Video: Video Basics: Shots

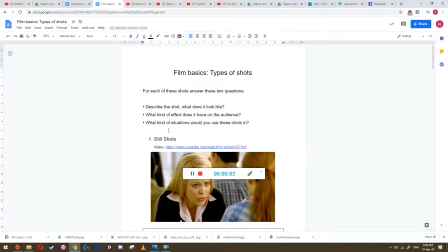(0:00)
Hey there, this is Mr. Chan. Hello to you guys all at home in quarantine. This is a quick lesson, a quick introduction to what we're going to be doing in the next term, in term two. Uh, this term actually, because we're already inside of term two.
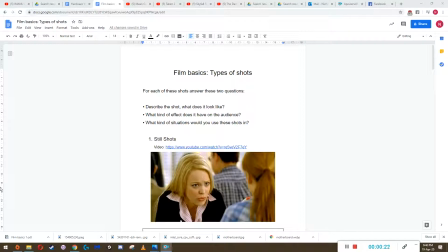(0:19)
But basically, we're going to be doing more shortcut, more advanced techniques about shortcut, but also just in general, more things we need to know when we're actually making short films, music videos, anything that's kind of like media, there's sorts of things you need to consider.
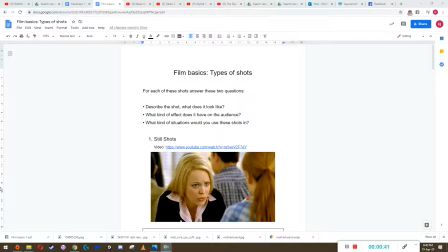(0:37)
Like what kind of shots you're gonna do is probably the first one I'm gonna focus on, and that's what we're gonna be doing for this lesson.
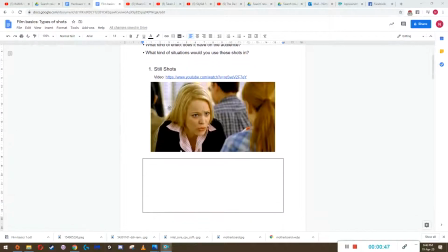(0:45)
So for every single one of these videos, we're gonna talk about what they are.
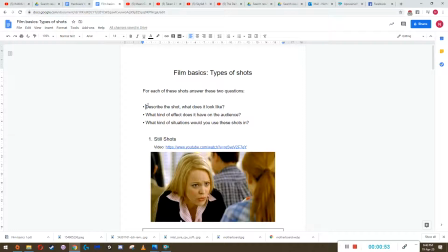(0:50)
I'm gonna talk through an example, and then for each of them, I'm gonna talk about what the shot kind of looks like, what kind of effect it should have on an audience, and what kind of situations you would use it in.
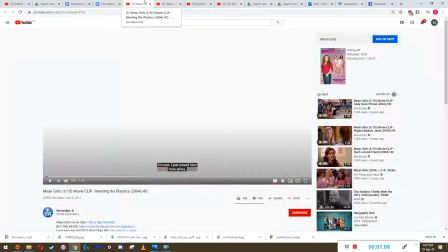(1:03)
So let's focus on the first one for now. You're not going to hear the sound in the video, but that's not important.
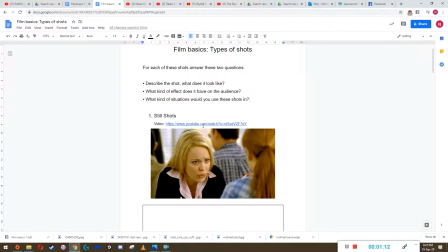(1:10)
I put the YouTube link here as well if you do really want to watch the clip.
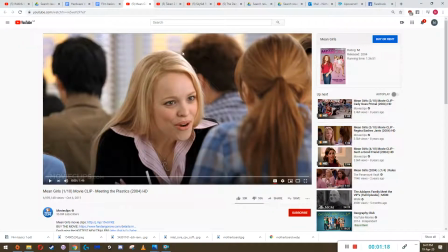(1:14)
But I will just be talking over the video and telling you what kinds of things you need to look out for in the video. So let's start with the first one, the Mean Girls one. So in the Mean Girls one, we have a still shot.
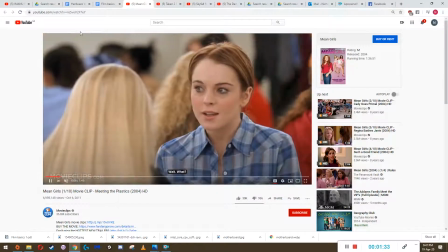(1:30)
It's over the shoulder. It's really intimate. The majority of the screen is focused on a person's face.
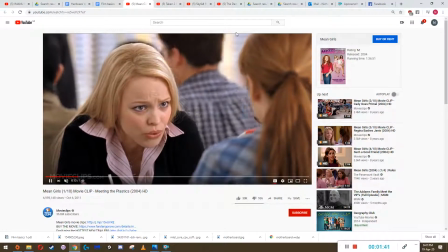(1:38)
In this situation, we have Regina George and Katie over here from Mean Girls,
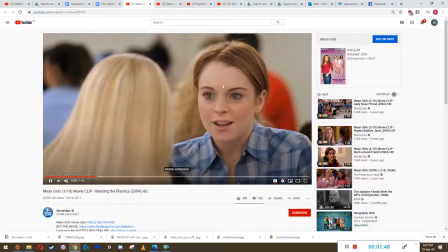(1:45)
and the focus is on actually what they're saying, the kinds of expressions on their faces.
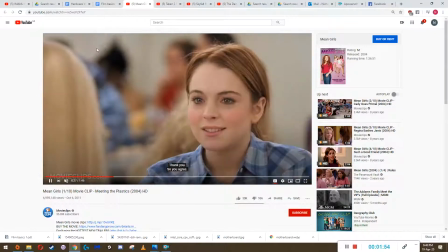(1:51)
When you want to show the expression of people's faces, the things that they're talking about is the most important thing in the scene,
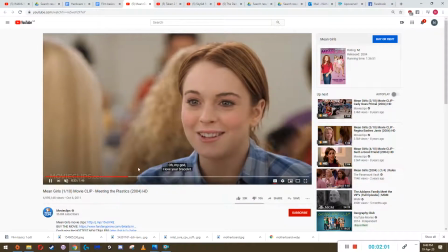(1:58)
then you want to use these kind of close-up shots, these still shots.
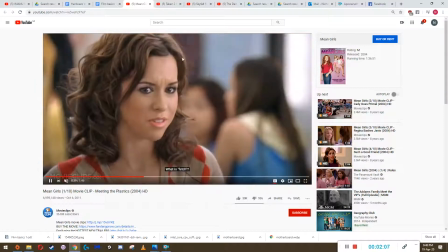(2:04)
And you kind of you can see that you're not really worried about these blurred out people in the background.
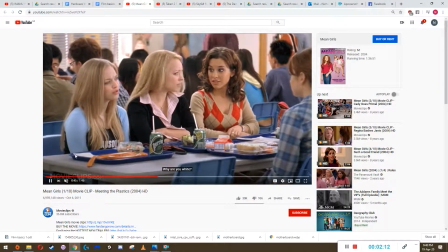(2:10)
You're really focused on these people that take up the majority of the screen.
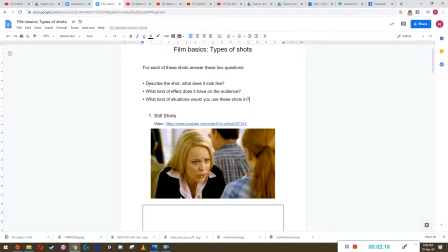(2:17)
So when we go back to here, describe the shot. It's a shot that's the majority of the shot is got a person in front of it. It's a focus on one specific object.
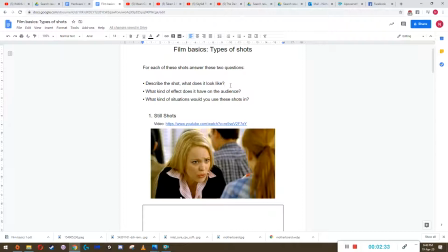(2:29)
It could be a person, it could be a pen, it could be a piece of paper, it could be a clock, it could be a wall, it could be anything. But if its focus is on just one specific thing, um, and that one object takes up the majority of the screen,
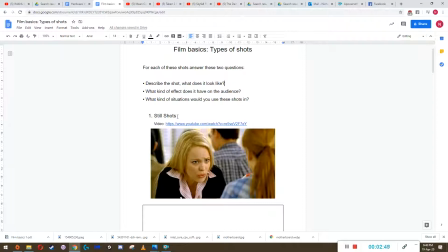(2:45)
then you can call it a still shot or yeah, a still shot. So the second one, what kind of effect does it have on the audience?
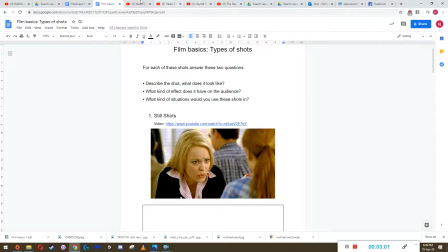(2:58)
Generally speaking, what it does is it draws the audience's attention to specific to that object.
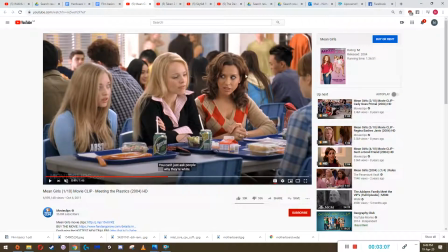(3:06)
So right now we'd be looking at Regina George. I can't remember her name, but the actress's name is Lacey, and then we have Amanda Seyfried here. So we focus on these three people. We're not worried about the people in the background. So it's to draw attention to certain things.
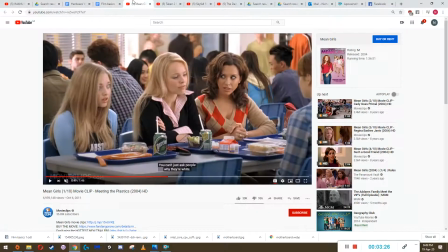(3:22)
What kind of situations would you use these shots in? Well, if the focus of it is on that object, if you're really worried about people seeing the expression of people's faces, you can see Amanda Seyfried is kind of surprised. She's really confident or whatever, and Lacey is kind of like shocked.
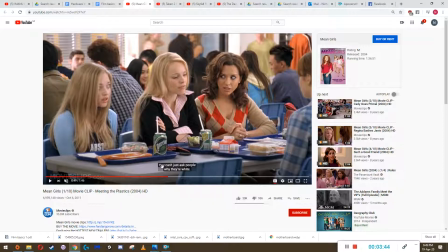(3:42)
You kind of yeah, it's a weird scene. It's pretty funny. You can check it out later, but the focus is on the people's faces, and you yeah.
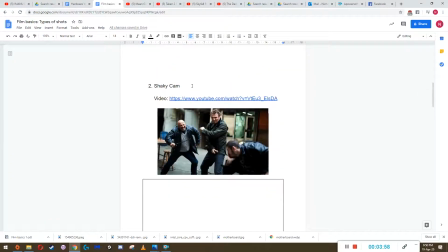(3:55)
I feel like I'm over explaining here, but you get the point. Shaky cam, the next one.
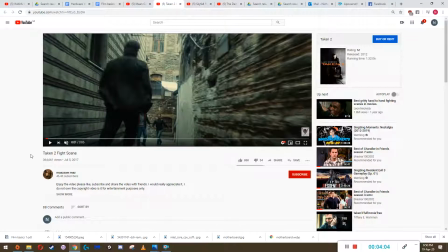(4:01)
This is Taken 2. It's an example of shaky cam, and it's quite clear.